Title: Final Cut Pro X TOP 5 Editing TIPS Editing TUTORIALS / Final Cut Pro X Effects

Hey everyone, Andy here, and today you join me with my top 5 editing tips. Let's get to it. Now these aren't in any sort of order. I've not done first being the best or anything like that. I'm gonna go through 5 things that I like to add to my footage that I think makes them help out stand from the crowd. Some of them are really simple and they're actually pre-built in filters. Some things are a little bit more creative that I do. But let's go ahead and show you the 5 things that I do that I think helps my footage, and hopefully it will help yours as well. Okay, so number 1, I'm going to go with is stabilization. All you've got to do on this one is go up to the top right to your inspector,
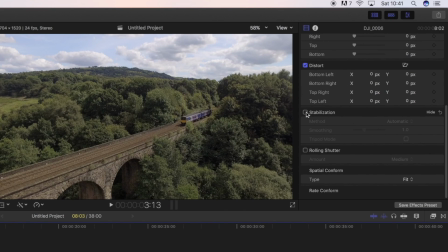scroll down to the bottom where you'll find the stabilization, get that ticked, and it does the work for you.
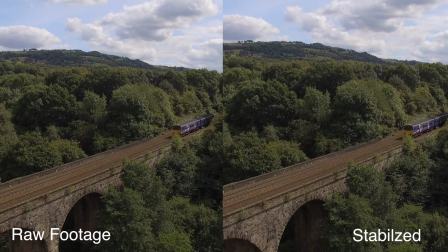And I've got a separate tutorial on this if you want to go more in depth, and I'll put a link in the description for this.
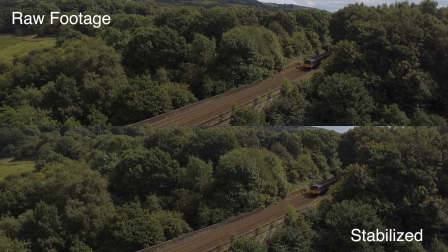But look at how much better this is. Now the section on the top is moving left to right, and the bottom is nice and smooth and stable.
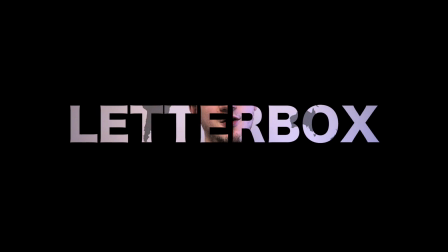Now number 2 is going to be a letterbox effect. This is nice and simple.
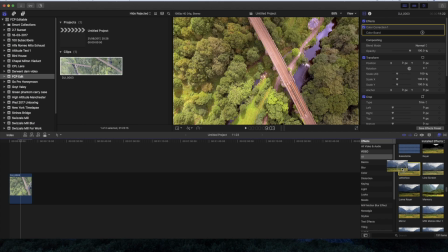It's already a built-in effect. As you see, I'm scrolling down to effects, letterbox, drag it over, and boom, it is done. All you've got to do now is go to the aspect ratio and change that to the 2.35.1, and it's done. And number 3 is vignettes. Now, I think the vignette is something that is actually overlooked.
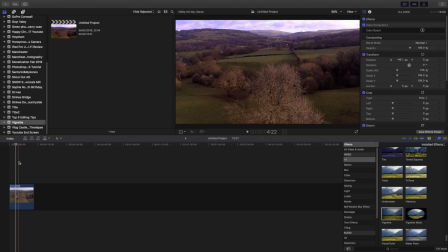You don't notice in a lot of videos, but it's just a pre-built in effect, and why not use it?
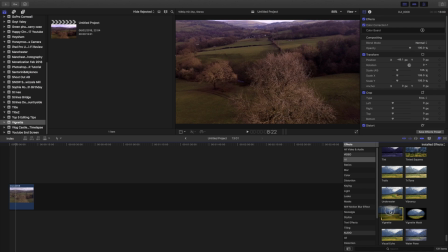It makes it look really, really good. So come over here to installed effects. There it is, vignette, drag it over, and then mess with it how you want.
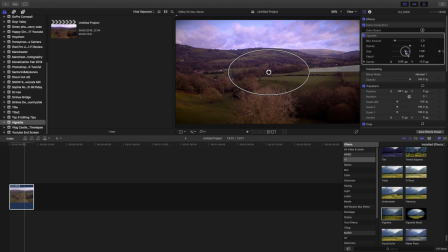Now you might want to increase the brightness in the middle as much as you want, the fall off, you can have that close. I like having closer to the edges, maybe reduce the whole size. And then one little extra feature that you don't actually realize sometimes that's in it, but it can give a really cool effect when you've got the vignette, is this up here, the blur amount.
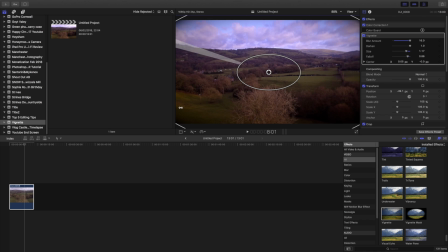So if I was to blur that fully, what you'll see is all around the edge, it's like a feather effect, it's blurred it, which gives a nice focus in the middle. I generally always just leave it where it's actually preset at 2, 2 or 3, something like that is perfect.
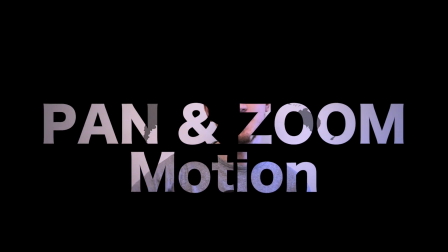Number 4 is gonna be a pan and zoom motion.
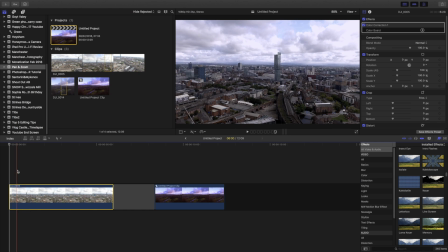Okay, so for the pan motion, if you have a clip like this one here that I did of the City of Manchester, there's not a lot going on, but the camera's just moving forward. So it's a little bit boring. So what you can do is, first of all, get your letterbox effect, drag that on,
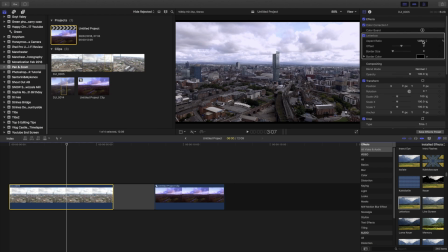change the aspect ratio to 2.35.1.
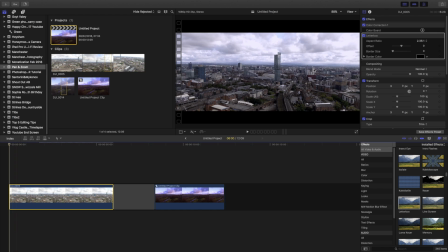And what we're gonna do is go to the start of the clip. Now what we wanna do is offset that picture.
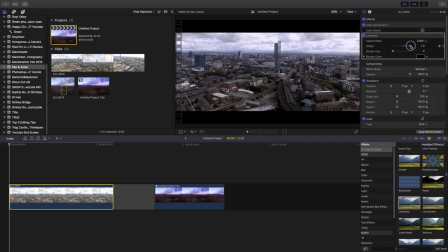And maybe let's offset it right down towards the bottom just to show the most drastic effect. Click this little plus icon to add a keyframe.
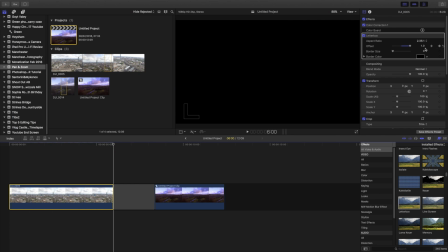Then move to the end of the clip, and we want that to go all the way to -1.
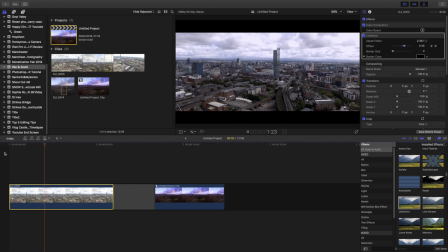So as you can see, the camera now looks as if it's panning upwards, making a nice dynamic effect.
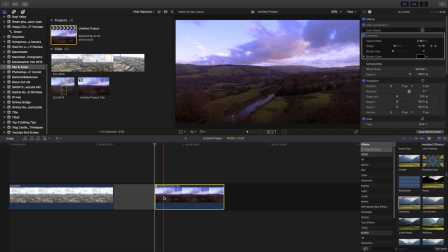Now for the zoom motion, a similar technique applies to this one. So say if you've got a picture like this one, it's just a still picture, and it's, you know, it might be really nice, but it's a bit boring, nothing's happening. So what you want to do is go to the start of the keyframes, and you want to go to transform,
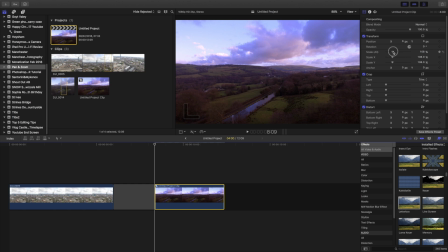and then what we can do is zoom in with the scale. Let's just do it quite drastically again, and then again like the other one, add a keyframe, move to the end of your scene or your picture, change this back to 100, and that's it.
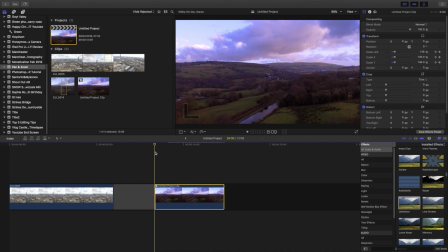So now if we go back to the start of that clip and press play, as you can see, it gives a nice zoom motion. And number 5, certainly not least, is B-rolling.
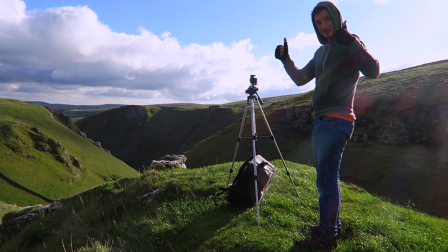Okay, so B-roll is the extra footage that you can capture to enrich the story that you're telling, that gives you greater flexibility when editing.